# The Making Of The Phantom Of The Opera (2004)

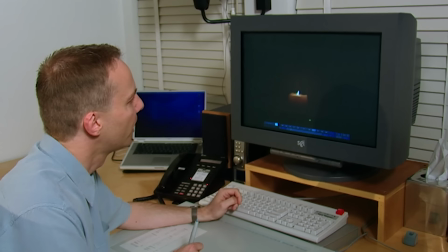[0:00]
So this is the opening shot of the movie and the main purpose of it is to really draw the audience into the movie. The shot starts off with a candle lighting itself and
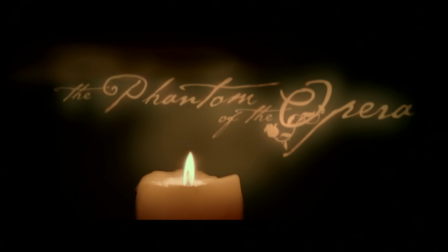[0:13]
illuminating the main title which introduces the theme of stage magic.
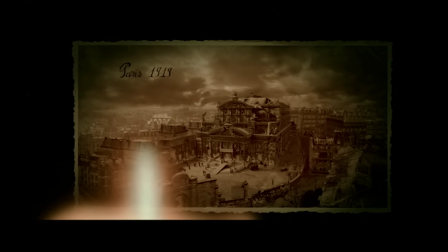[0:19]
The candle then illuminates what appears to be an old postcard
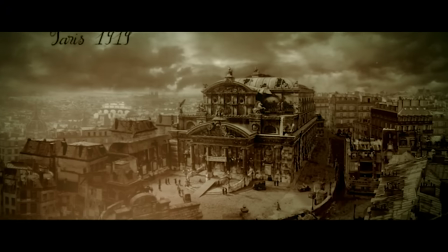[0:24]
of Paris which is of course an image that we put together and
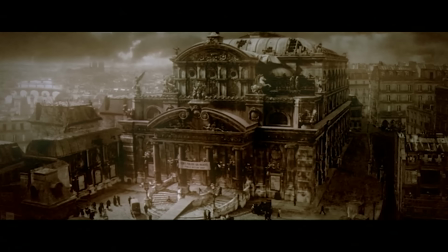[0:29]
that image then comes alive and turns into a three-dimensional crane shot
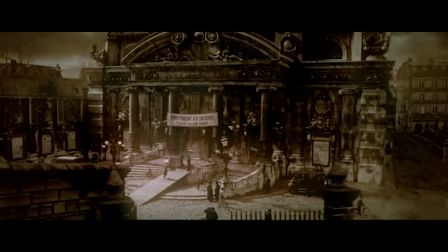[0:34]
that takes us down to the theater and basically into the action of the movie.
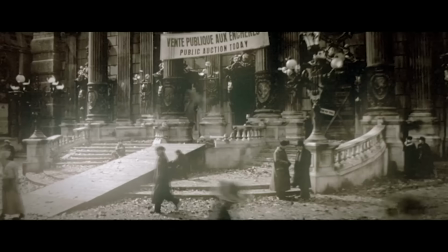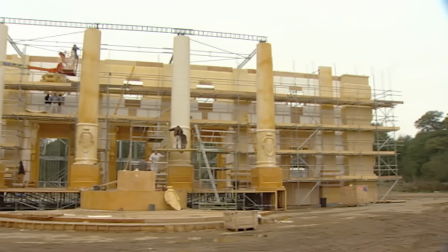[0:46]
Pinewood Studios just outside London and the film of Andrew Lloyd Webber's The Phantom of the Opera will
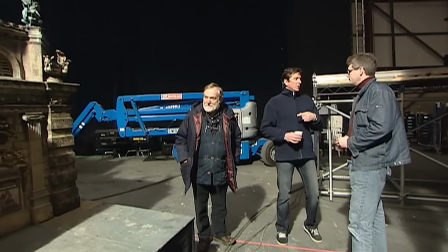[0:53]
use eight sound stages and the back lot to bring the $95 million production to the screen.
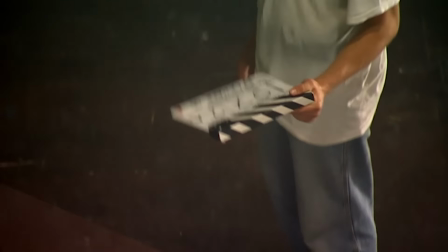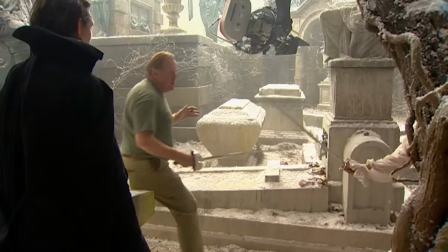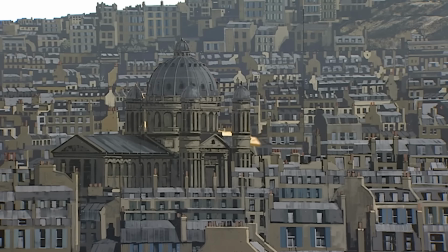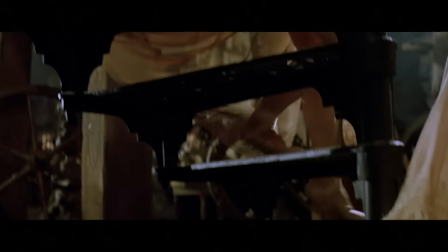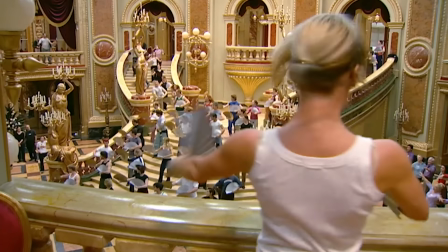[1:28]
Marschalling a huge team of actors, craftsmen, designers and technicians,
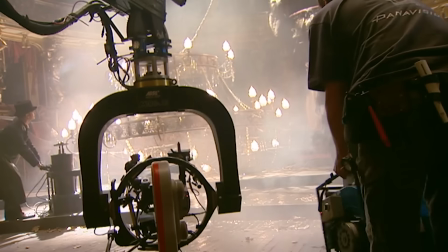[1:33]
Joel Schumacher is directing the most expensive independent film ever made.
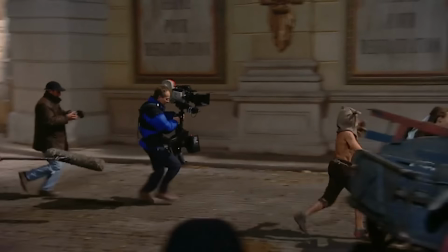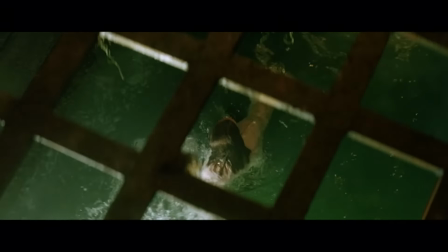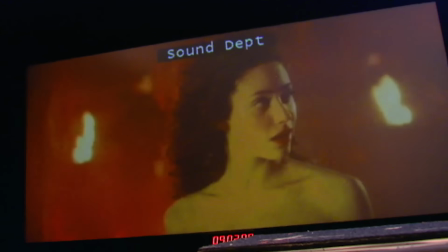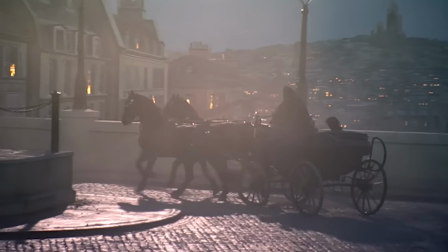We were going to make it probably about 14, 15 years ago with Michael Crawford and Sarah Brightman.
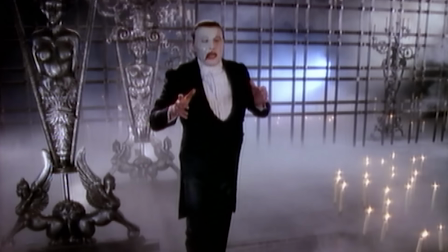[2:08] Close your eyes and let you...
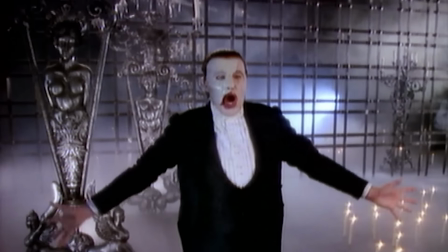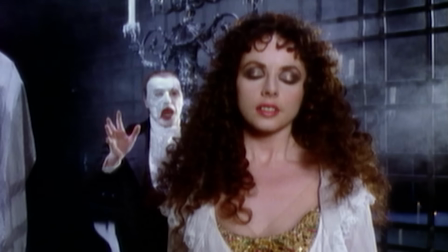Then, frankly, I started to split up with Sarah, and, you know, things were getting a bit bumpy between us. We had to put it on the shelf for a minute there. The two of them have remained friends ever since. So off and on for 14 years, they've talked about the project. And then when it became a reality, and we were really gonna go out and make it, Andrew phoned Joel, who happened to be in London. So Joel and I had dinner, and in the course of the dinner, I just said to him, what about the Phantom of the Opera? Don't you think it's time now? And Jill just said, yes.
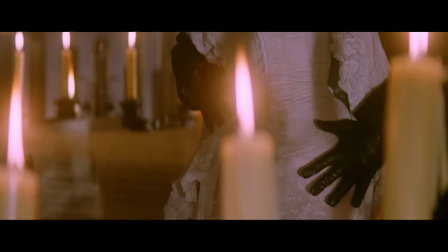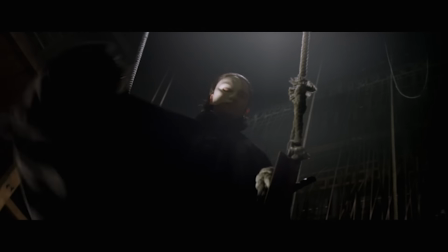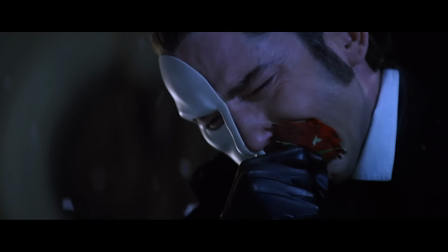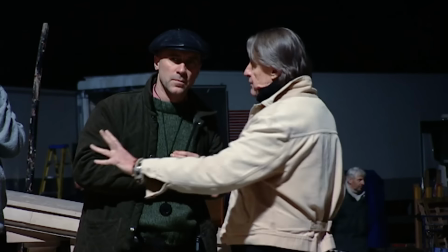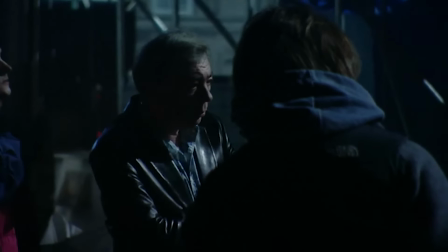[3:48]
Filming will take four months and involves dressing and styling hundreds of extras for scenes in and around the opera house.